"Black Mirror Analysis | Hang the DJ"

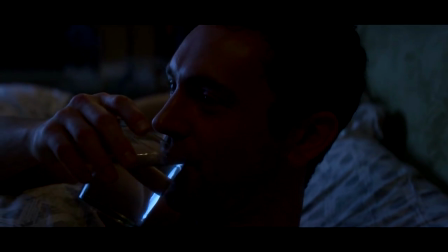(4:09)
Despite how amazing and frequent the sex is between Amy and Lenny,
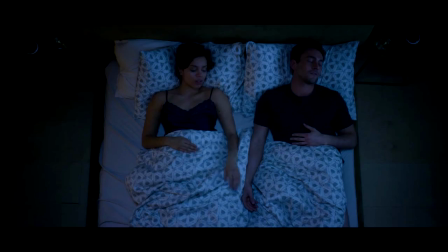(4:12)
she still longs for the intimacy and excitement of her first date, shown when she places her hand in Lenny's in the hopes of reliving that moment.
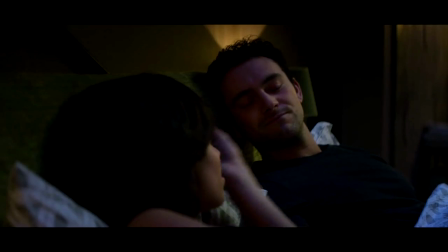(4:20)
The machine tests her again when she cures one irritation Lenny possesses and another comes on immediately afterwards when he picks his ear.
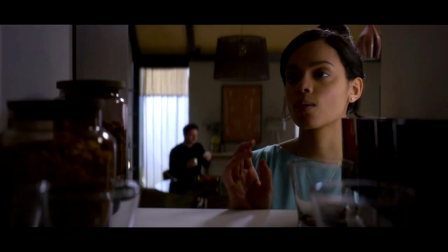(4:28)
What makes it more straining for the viewer is when he exhales even after finally being asked not to.
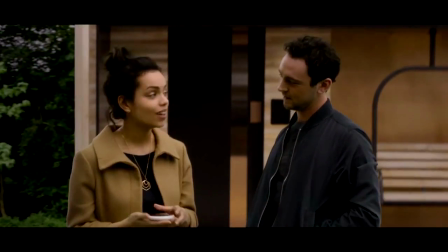(4:34)
When Amy and Lenny's relationship ends they say it's a shame it has to end but the moment they get to be apart from one another it changes to thank god for that.
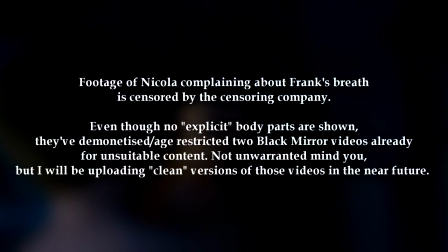(4:43)
After Frank's bad relationship ends the system explains that you have to go through a few bad ones to get the right one indicating that the system is testing the pair to the limits of their patience and whether they would be so quick to forget each other after their first date.
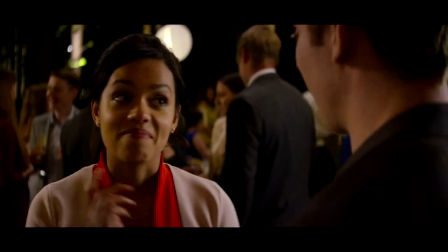(4:58)
Even when Frank and Amy bump into each other at the wedding, they still share an obvious connection despite the fact they are bound to other people.
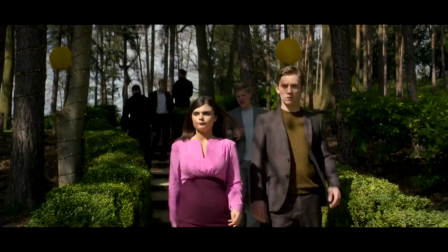(5:06)
The system plays on a human instinct, namely faith, to keep all the simulants in line and running without issue.
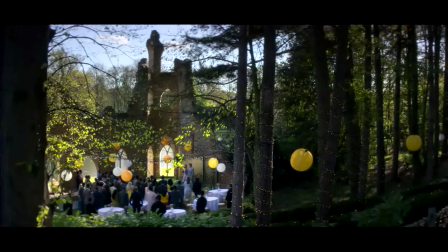(5:12)
The simulants are constantly given hope with the statistic of 99.8% thrown at them all the time,
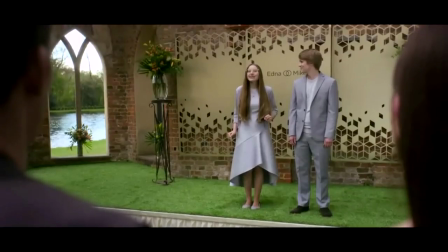(5:19)
and all the events, be they in a restaurant or at a wedding, are attended as a congregation.
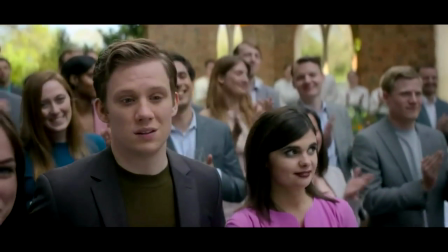(5:24)
This ritualistic way of conducting activities allows for a greater desire for our protagonists to break the system.
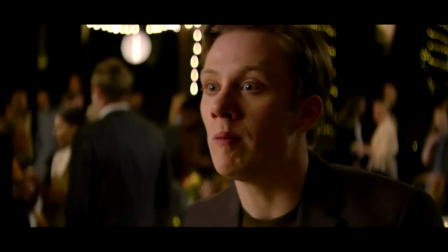(5:30)
This is seen when Frank eats garlic dip despite his protesting girlfriend.
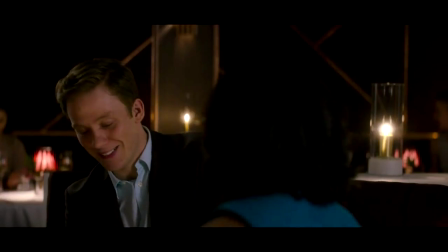(5:34)
The pair are so strong-willed in their feelings towards each other unlike the other simulants seem to be who are content and unchallenging of the narrative of the system.
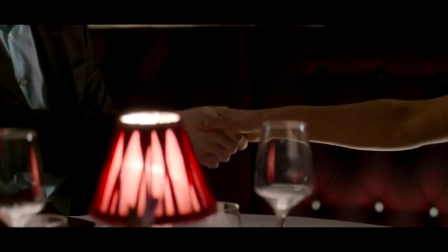(5:42)
When Frank and Amy end up on another date they choose not to check the expiry date showing that
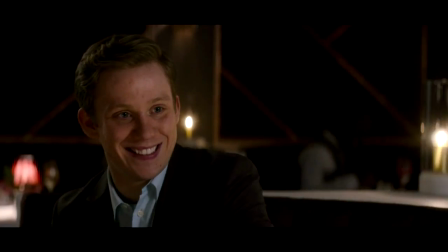(5:47)
they would rather live without the oppressive technological institution that governs their lives.
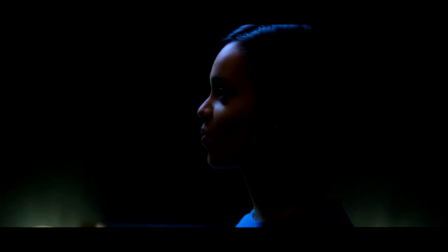(5:52)
This also brings forth an element of trust which is what makes their relationship so successful.
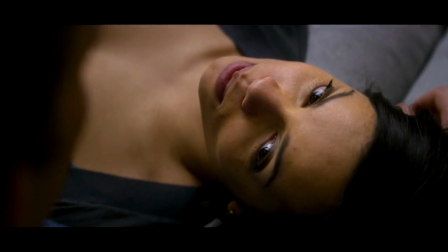(5:57)
They don't need to worry about any of the problems they have with each other as there's no time limit.
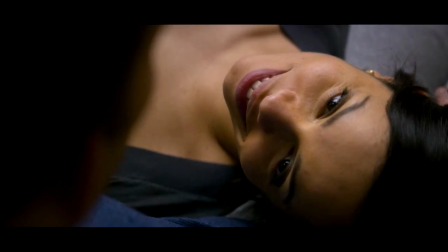(6:02)
Of course there is a time limit to every relationship in life but it's about making the most of the time you have with somebody who is most faithful to you.
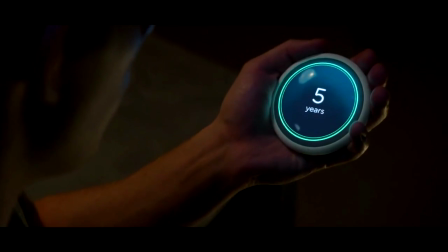(6:09)
However when Frank gives into temptation and checks the expiry date it's like the system is almost punishing
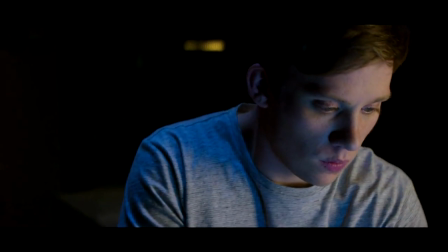(6:14)
him for breaking his promise to Amy as well as breaking the rules and checking the expiry date without her.
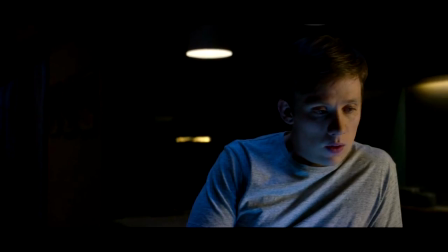(6:19)
Frank therefore has more faith in the system than he does in Amy. When making up his mind about it, he's divided mentally by the lighting of this shot.
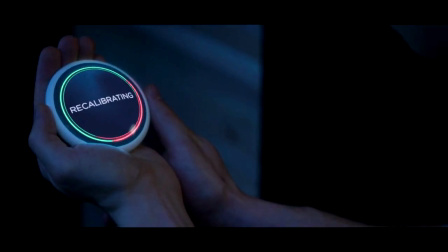(6:27)
Even though he got what he wanted, the ticking urge to be updated with information runs rampant in a techno-social society.
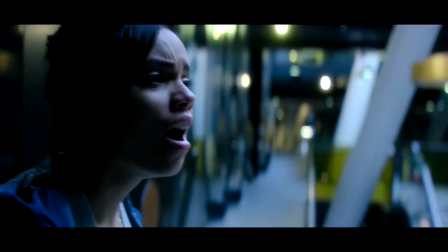(6:34)
When the pair argue about the expiry date, the mention of escaping immediately attracts the eyes of onlookers.
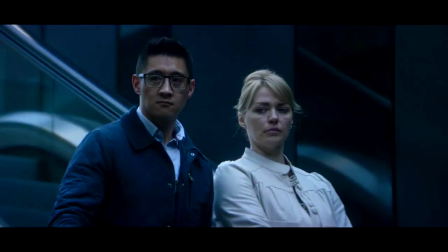(6:40)
Even the security guard reappears with a taser. This hive mind mentality perhaps makes you realise you're not dealing with individuals anymore, just products of the system.
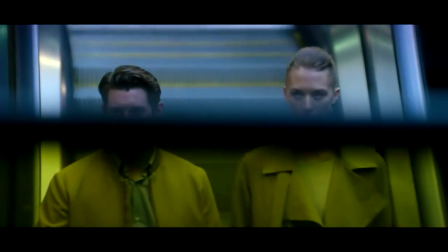(6:48)
This is why they look pretty unnerving to the audience and reveals more evidence of a simulation too.
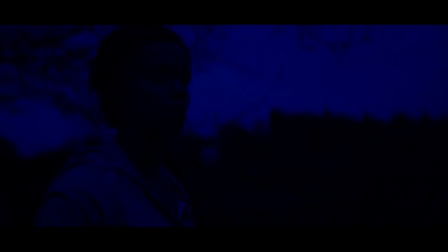(6:54)
When learning that Frank had checked the expiry date behind her back, Amy is shown in the darkest, bluest shot you could possibly imagine, with heartbreak and betrayal tumbling down on top of her.
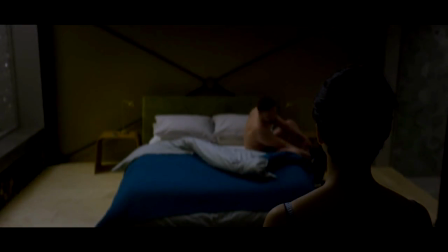(7:04)
As she watches all the various partners that accompany her to bed every night, the light of the room glows bluer and bluer,
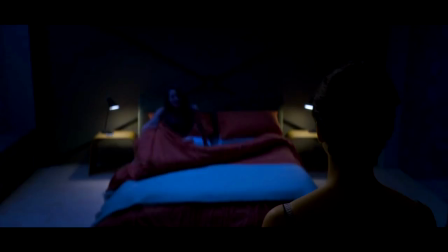(7:11)
portraying her loneliness and depression, despite all the human attention she is forced to receive after her breakup with Frank.
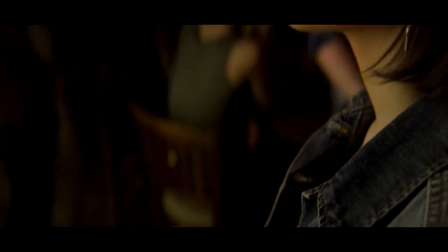(7:19)
The ending of this episode proves as always to be distinctly bittersweet.
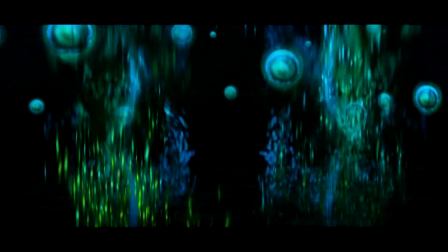(7:24)
The simulated versions of Frank and Amy were released from their imprisonment so that a real dating
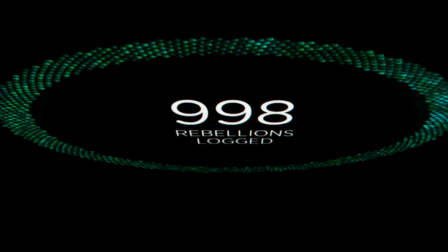(7:28)
app could calculate the success of a real couple's relationship before they'd even met.
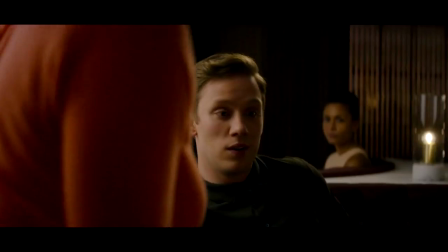(7:33)
Either way, it did pique my interest a bit with regards to simulation theory,
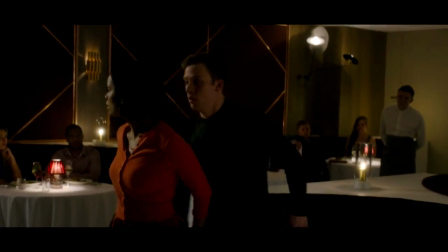(7:37)
which is something I probably should have talked about in my playtest video but I'm gonna touch on it now instead.
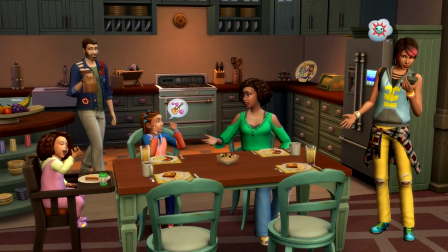(7:43)
The argument of whether we humans are in some cruel simulation in reality seems
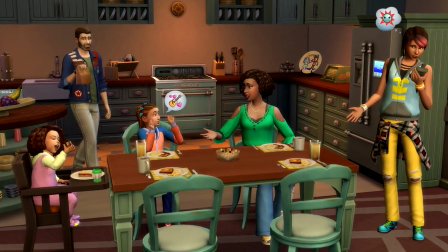(7:48)
to spur the imagination so it's no surprise Brooker likes to use it in Black Mirror.
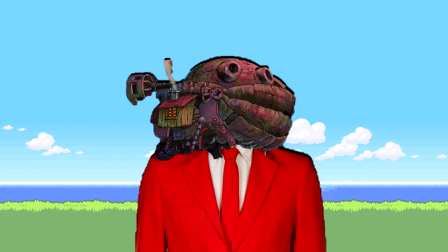(7:52)
When I think of being in a simulation,
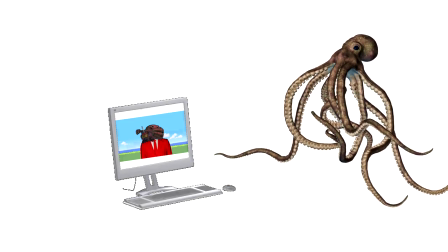(7:54)
my brain creates an image of a giant alien creature operating me like a sim from his own high-tech computer for his own amusement.
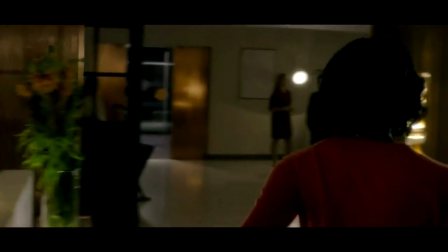(8:03)
Perhaps Black Mirror is suggesting that an entire simulated universe being created is more likely to be used for the purposes of fine-tuning behaviour.